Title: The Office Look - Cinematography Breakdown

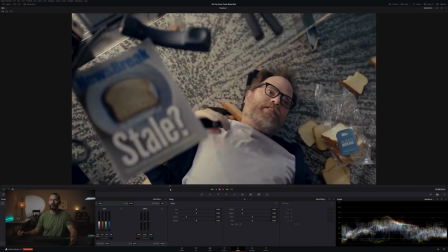See how it's always moving in a little bit too, just like creating that tension moving in moving in moving in more moving in more moving in cut down the line karate
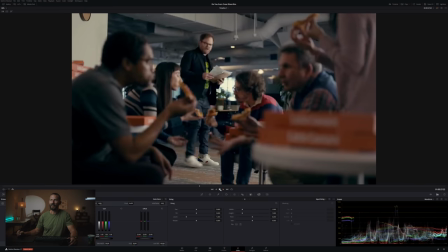and now this is the one where look at that they just give up at the back it's too big the location is too big and we don't care about what is back there so just make it dark these people are standing it's like this is a some sort of disaster zone where the emergency lights go on and it's only this one light and the rest of the office is dark right or it's kindergarten and
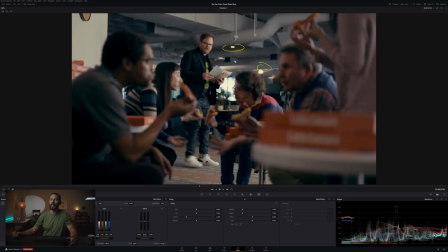they're all napping back there. It's nap time. You got your little point lights, which is good to add some interest, but you don't want this lit up white. It's too many fixtures, too much time to light the whole thing. So you just put your 112 by 12 over there and shine it this way. And again, look at the beautiful framing. It's like, again, client and agency.
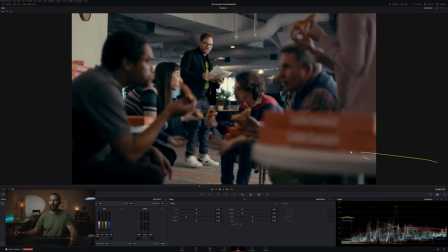If you frame this shot up and then all of a sudden, art department just says, you know, do you need anything in the foreground? You're like, yeah, a little table would be cool. And then you're like, oh, what if we put the orange boxes on the table? And then you do it, and you just hear claps from the client and agency tent.
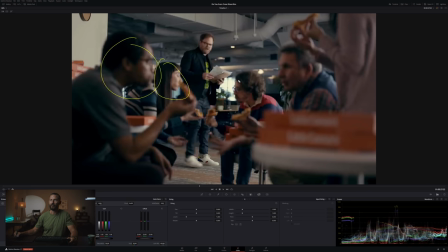Just like, yes, yes, frothing. Again, light upstage, so you don't get light on this guy. You get it on the back of him. We're shooting this way. We don't really care about these people. They are extras. But we still have this tunnel of folks leading to our beautiful key light coming this way.
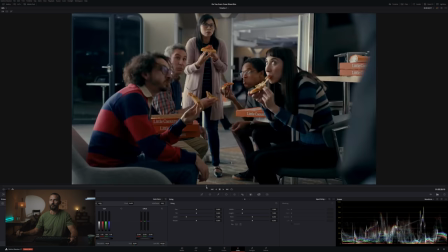Not near anywhere balanced to the background, but nobody cares. Again, same thing from light from this side. This is what we're going for. This is the side. Like here in this situation, you just have to pick a side. Like pick a side, who are we going to like? And you talk to the first AD like, okay, the extras. Do we like these two? What do we like those two?
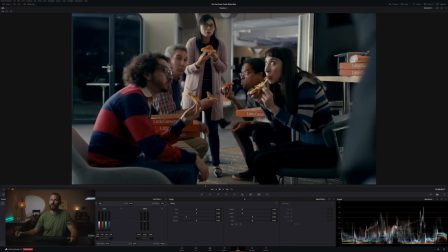If you like those two, swap sides because this is the side that is going to look nice. And then please, let's not get a giant in the background. If we're going to do this whole sit-stand combo, let's pick the smallest person. Because even here in 16-9, like you're just getting this lady's head in.
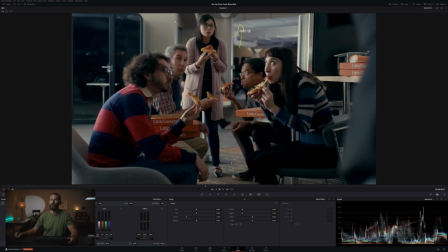If she is an ogre, you know, you're going to get just her shoulders in the shot. It's going to be really strange composition. So this little extra shuffle, we call it, just make sure that you have the right people in the right spots. And we continue. Also, I like this too. Just a little hint. Now, why would that little hint be here?
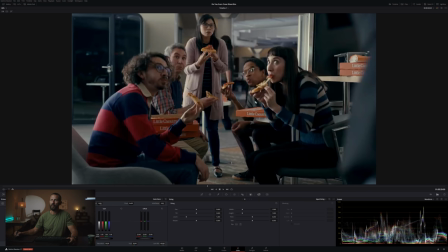And how many pizzas did these folks order? They're just mowing down these little Caesars.
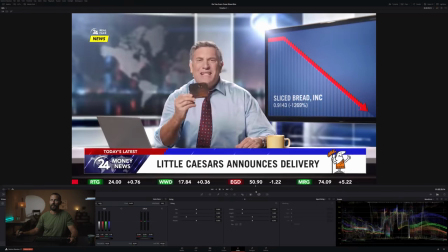And Chase, no more pizza, pizza bad, laughing, everything. Even the news guy gets the framework treatment.
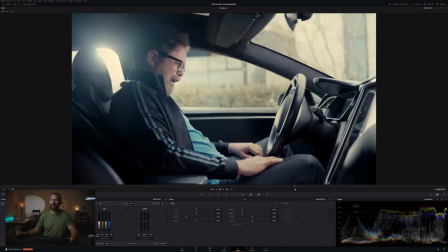And let's keep going, going, going, going. There was one more in here that I wanted to look at. Oh, car. Again, if you've got something boring, like, okay, this is an easy car shot. Just like do something to make it interesting. Just make it hot out there, make it bright, but do it from the right position, right?
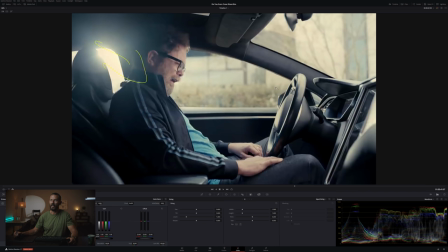We're not going to put it over here and smash them in the face with it. At least make it edgy so you get this little highlights down everything, right? And then you just push light right at him. But this light that you're going to push right at him out here, you want to get it between, so he's here. Let's do a topographical math here, right? So he's here in the car. The camera is over here.
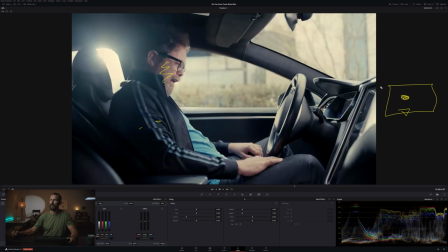You want this light that is hitting him here. You want it coming this direction. So park it over here. Don't park it straight at him and shoot this way, because then you're going to get light all down the side of his face. You want to create a little dimension, a third dimension.
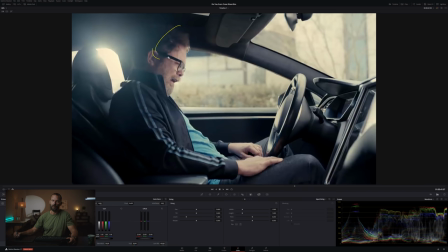Time? No. Depth. That's the fourth. So create that shadow just so it makes it interesting.
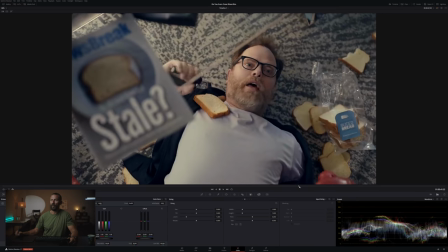In here, if you're like, oh it's boring, I got nothing to do, you don't know where you are because you're on set like this and you're just like, this is not Romania.
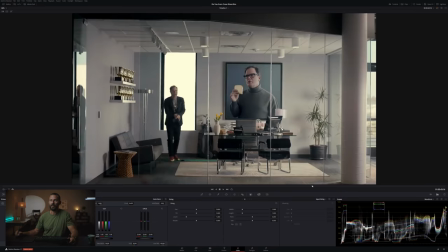And then you just throw something in just to amuse yourself.
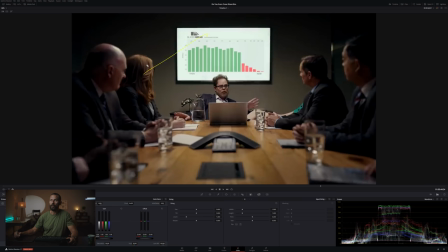This little board shot, again, look at how far down these guys are compared to him, right? And now this is an easy grade fix to take these people down, but it just shows you that if you want to show people where to look you have to use the lighting to shape where to look.
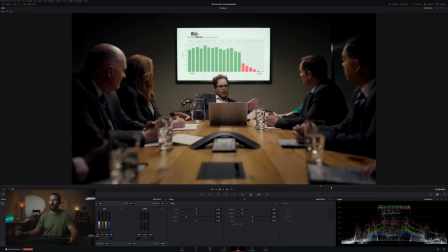We don't want to look at these people. We got one line we're delivering here, we're using the little techno over push over the table, and we're laughing.